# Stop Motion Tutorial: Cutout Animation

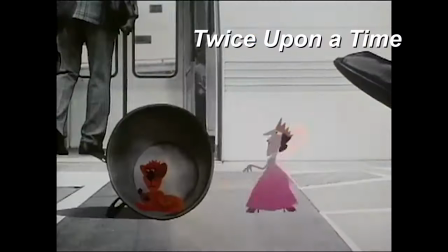(0:00)
Cutout animation has been around since the beginning of animated films, as seen in Features, Shorts, and Television.
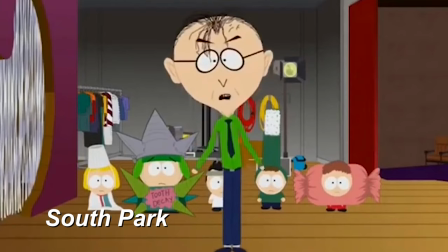(0:06)
For a while now, commercial productions like South Park go for a cutout look, but they're actually done in computer.
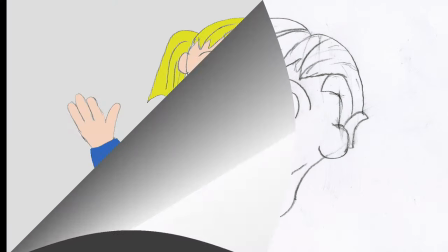(0:12)
That's a good option to consider, where you hand draw the assets but animate them in After Effects.
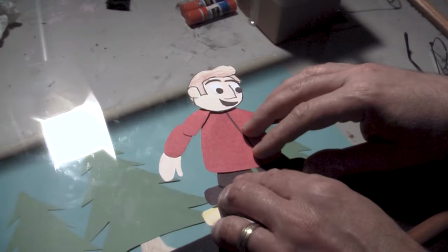(0:17)
But for this tutorial, I'm going to go old school and shoot with the camera, so you can create animation like this with craft supplies and the phone.
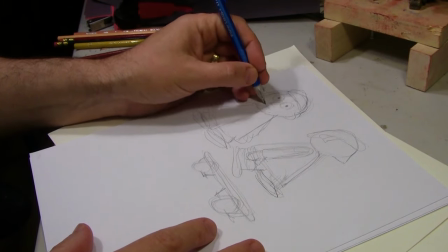(0:28)
First, sketch your characters and props out completely, making them the size of the final version so you can use them as a template.
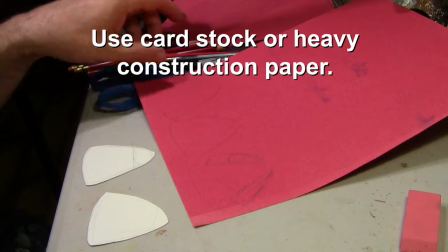(0:35)
Then draw the parts individually, giving the heads, arms, and legs overlap.
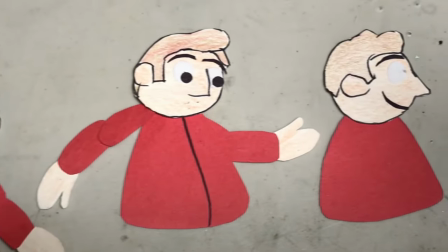(0:40)
Consider making different views of the character, like from the front, side, and three-quarter view so your character can move around more.
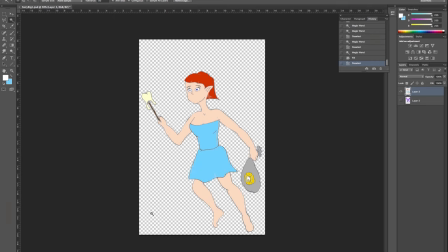(0:47)
You can create or at least color your assets in Photoshop, but again, I'm going old school here just for the fun of it.
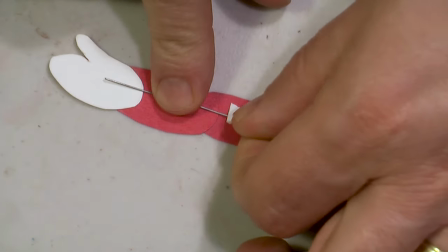(0:54)
Connect the body parts to each other with aluminum armature wire. Other kinds of wire, like steel and copper, are difficult to animate,
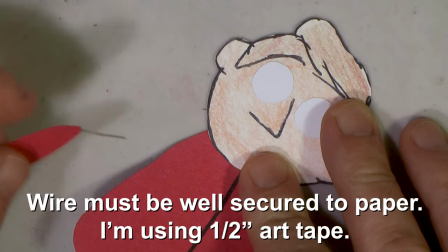(1:01)
and the wire cannot be stronger than the tape or glue you're using, or it will come apart or wrinkle while animated.
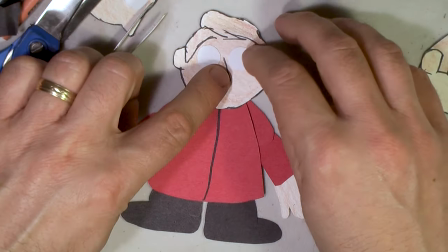(1:08)
If you're using glue, avoid lumps. The character needs to lay flat. Facial features should be separate so they can be animated using replacement animation.
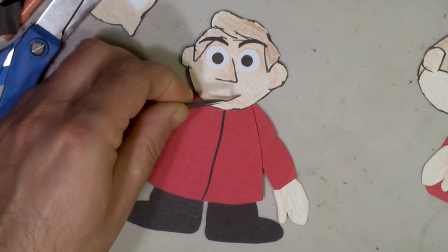(1:16)
These eyes were made using a hole punch. For my setup,
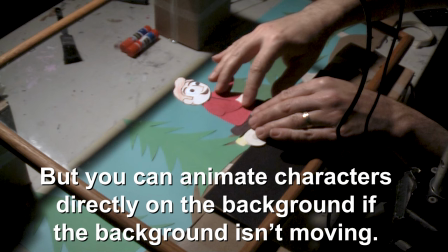(1:21)
I'm positioning picture-framed glass several inches above the background so both the character and the background can be animated separately without one moving the other.
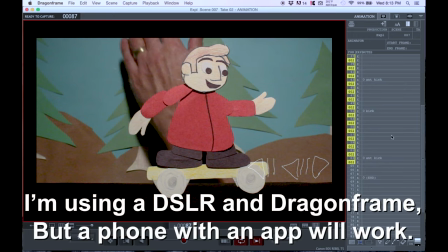(1:29)
The tough part is avoiding shadows on the background, so take your time setting this up to get it right.
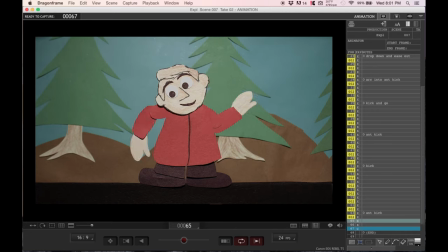(1:37)
The animation is done just like it's done with stop-motion puppets. Let the characters hold their position long enough to read their emotion and intention,
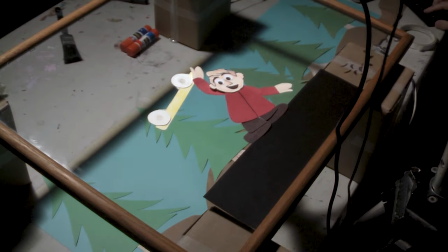(1:46)
then move them frame by frame following the principles of anticipation, ease in and out, and follow through.
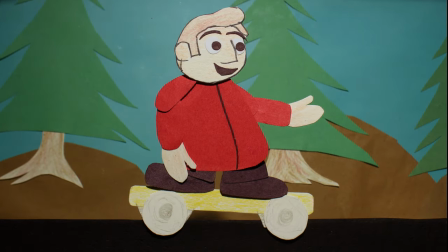(1:53)
Transition from front view to three-quarter and profile in big moves so they don't just suddenly pop from one to the other.
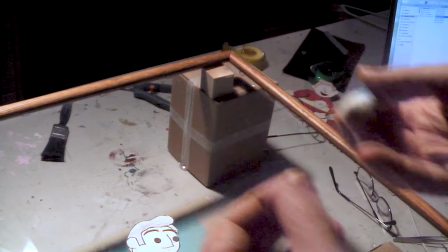(1:59)
For facial features, use repositionable glue, available at office supply stores or online.
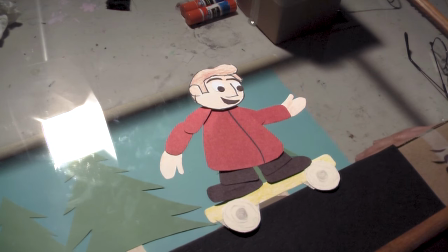(2:05)
To make the character move forward, I'm sliding the background along one frame at a time.
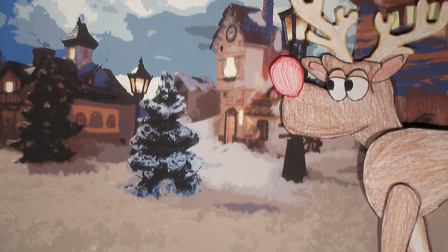(2:10)
So cutout animation is a way to tell a story that may be too big for your stop-motion resources, but still has an appealing storybook aesthetic.
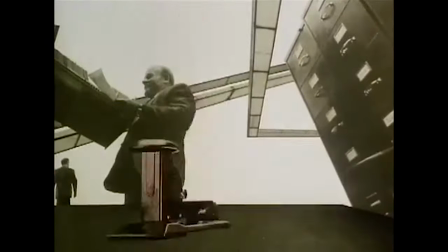(2:18)
I'm hoping this will just get you started with the possibilities of this method.